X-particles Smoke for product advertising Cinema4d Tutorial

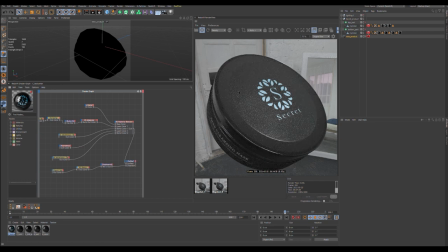incandescent for making shiny you can add it's the same you see here I had I duplicate this layer mask
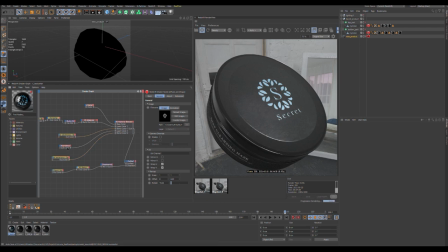yeah making green color too and I have incandescent make a light on your on
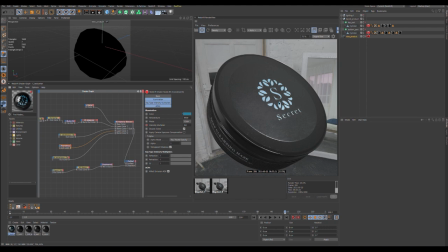your texture very nice for night scene directly your eyes is captivate because it's shiny see
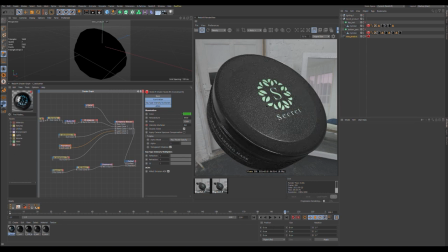if I change it so I have yes blue light and I animate intensity multiplayer more you have intensity more you have light to see so
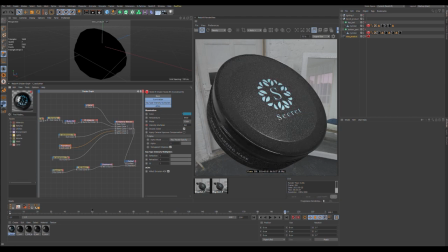animated all around the timeline at the start it will be
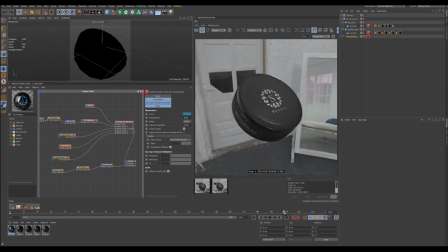nothing and at the end very
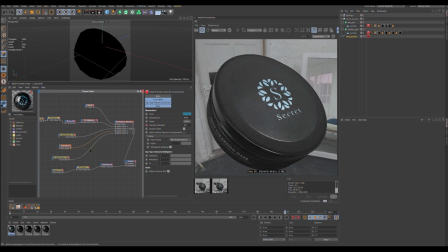shiny I found this way it's quite interesting and some maximum noise for the global surface
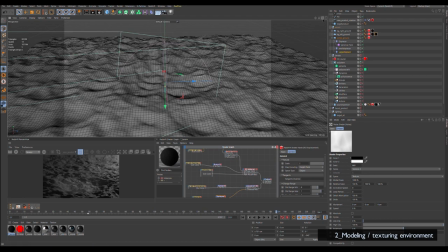making more roughness let's talk about procedural modeling environment ground easy you you will see it's easy so we have a center ground with big amount of subdivision
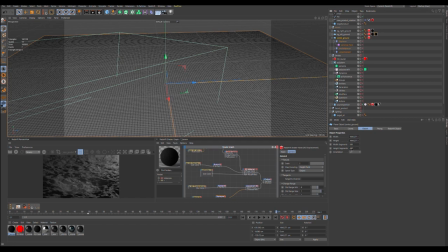surface for having a good detail then i had a displacer a large displacer on my make a child of the plane
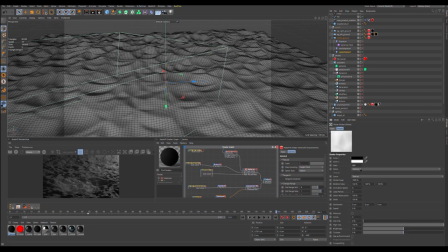i had a noise with voronoi 2 i chose this one you can use whenever you want I chose Voronoi 2 for having like a moon look
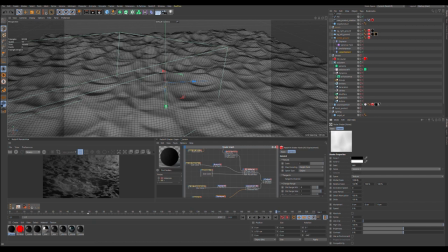ground and I use big amount of global scale and the object parameters are using quite a big scale as well see if I increase we have huge scale
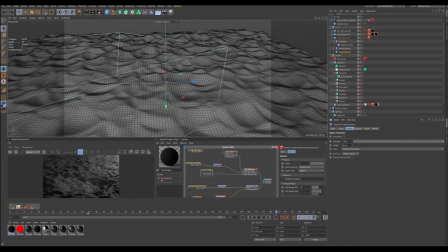I think 20 is good you can experiment as well and a small displacer for add detail and a small displacer here I chose displaced
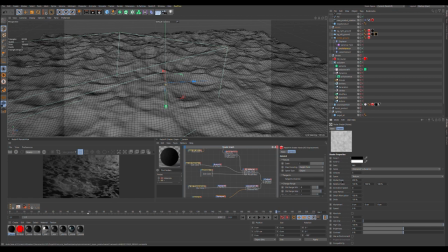turbulence with small global scale and a small 8 scale so you see you combine this placer together and will give you random
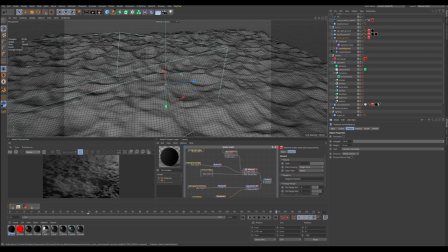and realistic result you can add more and more and more whenever you want more you add more you have detailed result but i think too it's okay because after
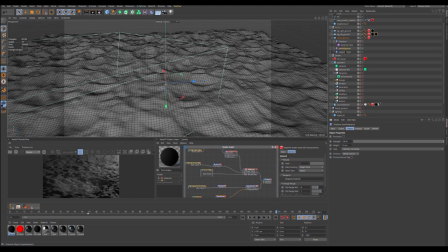we will add a complex texture on this one and will make enough realistic I think and for the hole on the center yeah I
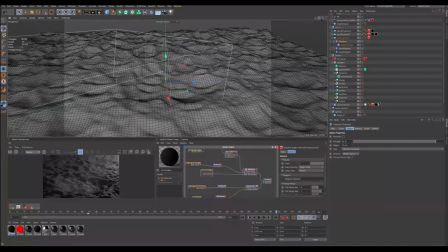had a new displacer with noise but just black color why black see if I using white
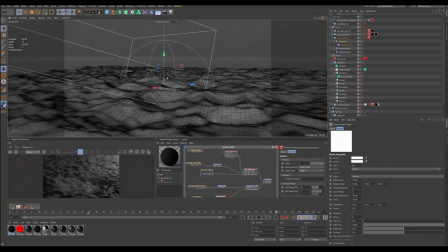we have a hell height on
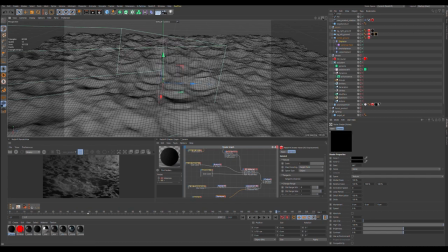the top and if we add black we have a hole and